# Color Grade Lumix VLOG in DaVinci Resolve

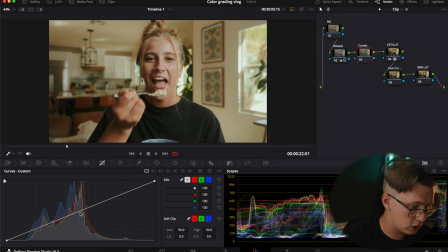Go to my curves right here on the second or third node technically. Bring this up. Just adding a little bit more contrast to the image.
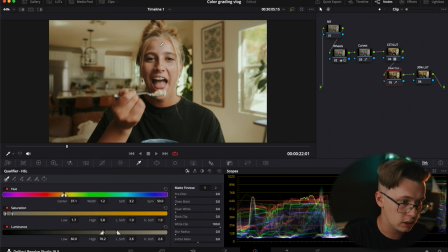Here, I honestly don't think the skin color is that bad, so we'll just check it really quick.
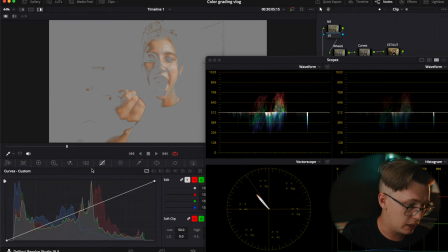So the skin is definitely off just by a little bit, so we can go fix that in a hue versus hue. Bring that back up here. Again, I'm not trying to actually qualify her skin, I'm just trying to clip it really quick.
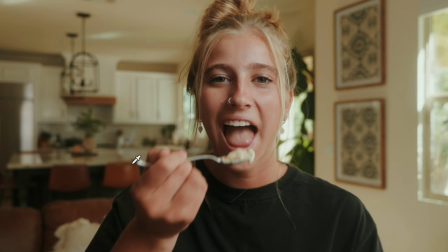So in my personal opinion, even though this is the correct skin color, I prefer having this more natural skin color over this one. This just makes it look a little bit too pink, even though it's more accurate.
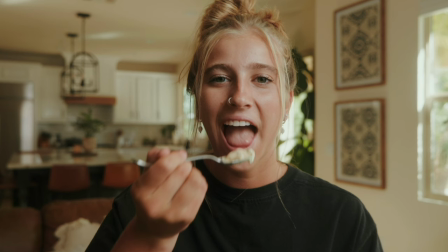I would prefer to have her just have more of a natural look and glow to her skin.
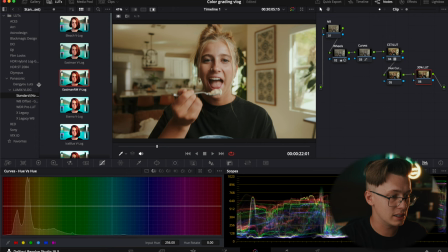And then lastly, it's just adding that 30% LUT. Like I said, this is a Dangyou teal and orange LUT.
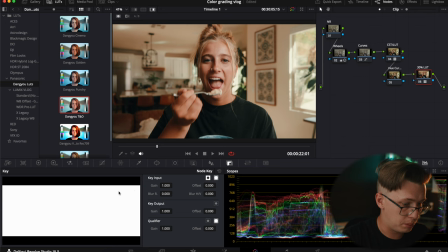Boom, go to your key output, 0.3.
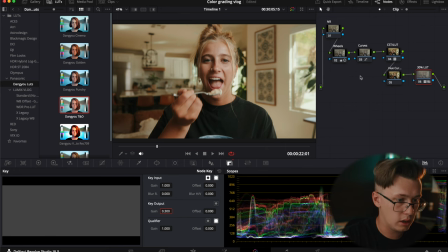And I'm on shift H right now, and then you are done. Now, after color grading that clip, here is the breakdown of using a LUT instead of the color space transform.
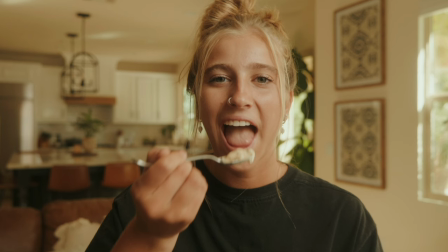So the first is using the Eastman RM Phantom LUT,
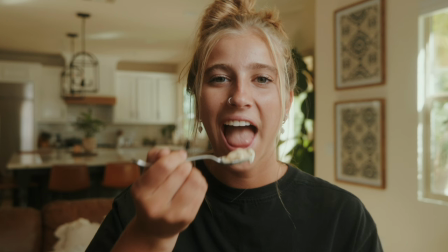then adding the color wheels to make it look a little bit more natural, adding a tad bit more contrast. I didn't add anything on the hue versus sat curves, so then just a nice little 30% LUT, and then here's the before and then the after.
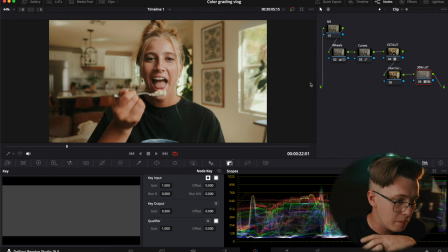Now, personally, in my own opinion, using the LUT right now, is just a little bit too strong when you compare it to the original right here,
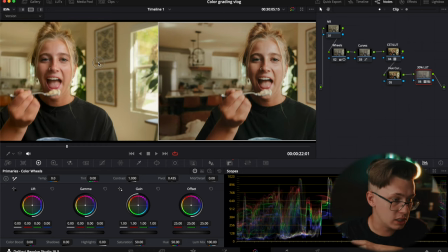but it does give you more of a contrasty look versus the first one's gonna give you that more natural,
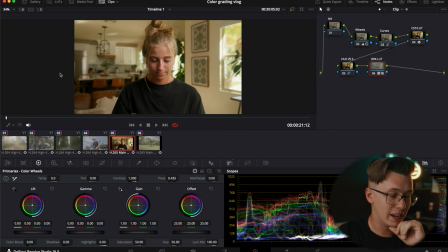clean look. So it just depends. If you want a more clean, natural look, this is definitely the way to go with the color space transform.
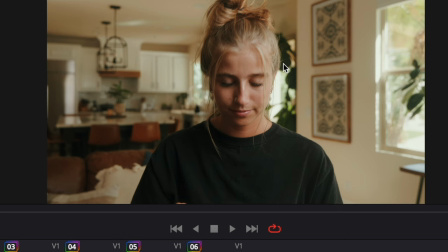If you want a more contrasty, filmic genre look, this is the way to go using the Phantom LUTs. All right, let's move on to another clip.
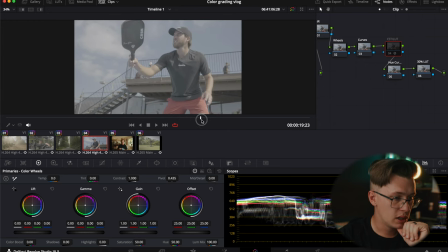So I just recently filmed for a pickleball company, and here is this clip right here with this pro athlete.
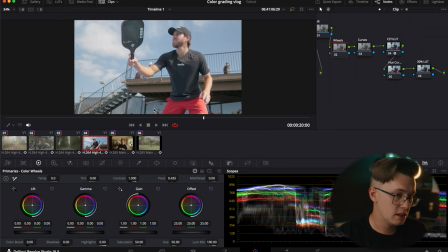So here is the color space transform. Looks super easy to grade. We're just gonna do curves. I'm gonna grade all the rest of these clips really fast, so I probably won't explain too much, but honestly, like, that clip looks like good as is, just using the CST and then using color wheels,
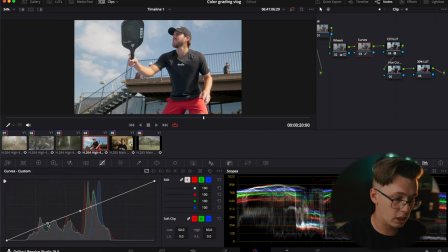going to the curves. We'll just add a little bit more contrast to the image. That looks great.
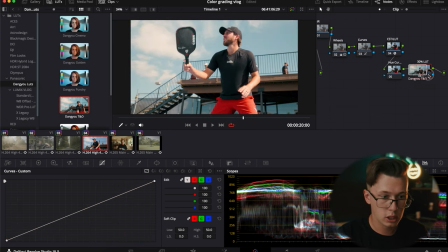And then just a nice little 30% look with the Dangyou teal and orange. Again, this is way too crazy, but we'll kick it back with 0.3.
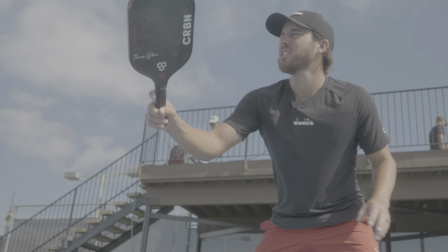And boom, call it a day. 4, and here is the after. Again, we'll tip break that down one at a time.
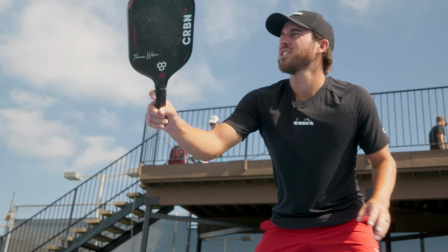CST, color wheels, and doing the color temperature, color curves, add a little bit more contrast. I didn't really adjust any of the skin tones, but you know how to. And then lastly, a 30% look right here. This is again the before and the after. Now here is how I would color grade this normally, just using the Eastman RM LUT.
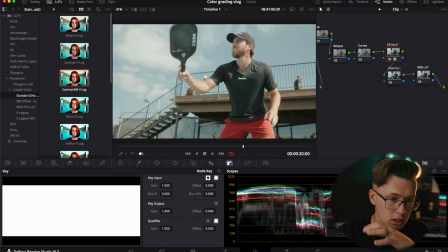Again, just adding that LUT. Let me reset this. Adding that LUT right here. This is way too crazy, so we'll fix that color temperature.
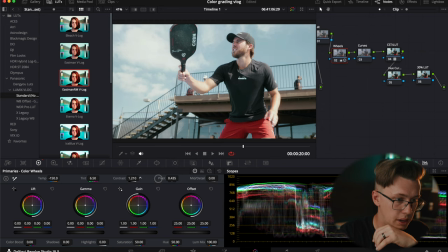Fix it just right there on the skins. Bring that contrast back in. Those highlights are a little bit nuts for me.
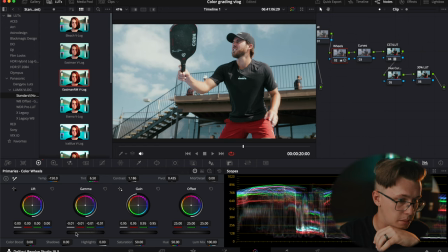Bring those mids just down just a tad bit. Bring those contrast down. Probably somewhere around there. I do kind of want this to be a little bit warmer.
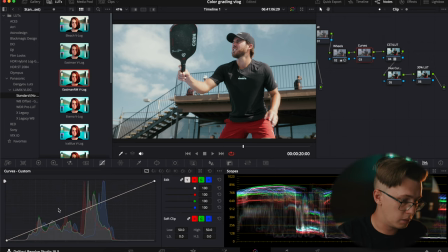Yeah, that looks pretty good. And then let's go to my curves. Again, middle point. Just give it a, taking off the blacks just a little bit with that curve. And then finally that 30% look with the teal and orange.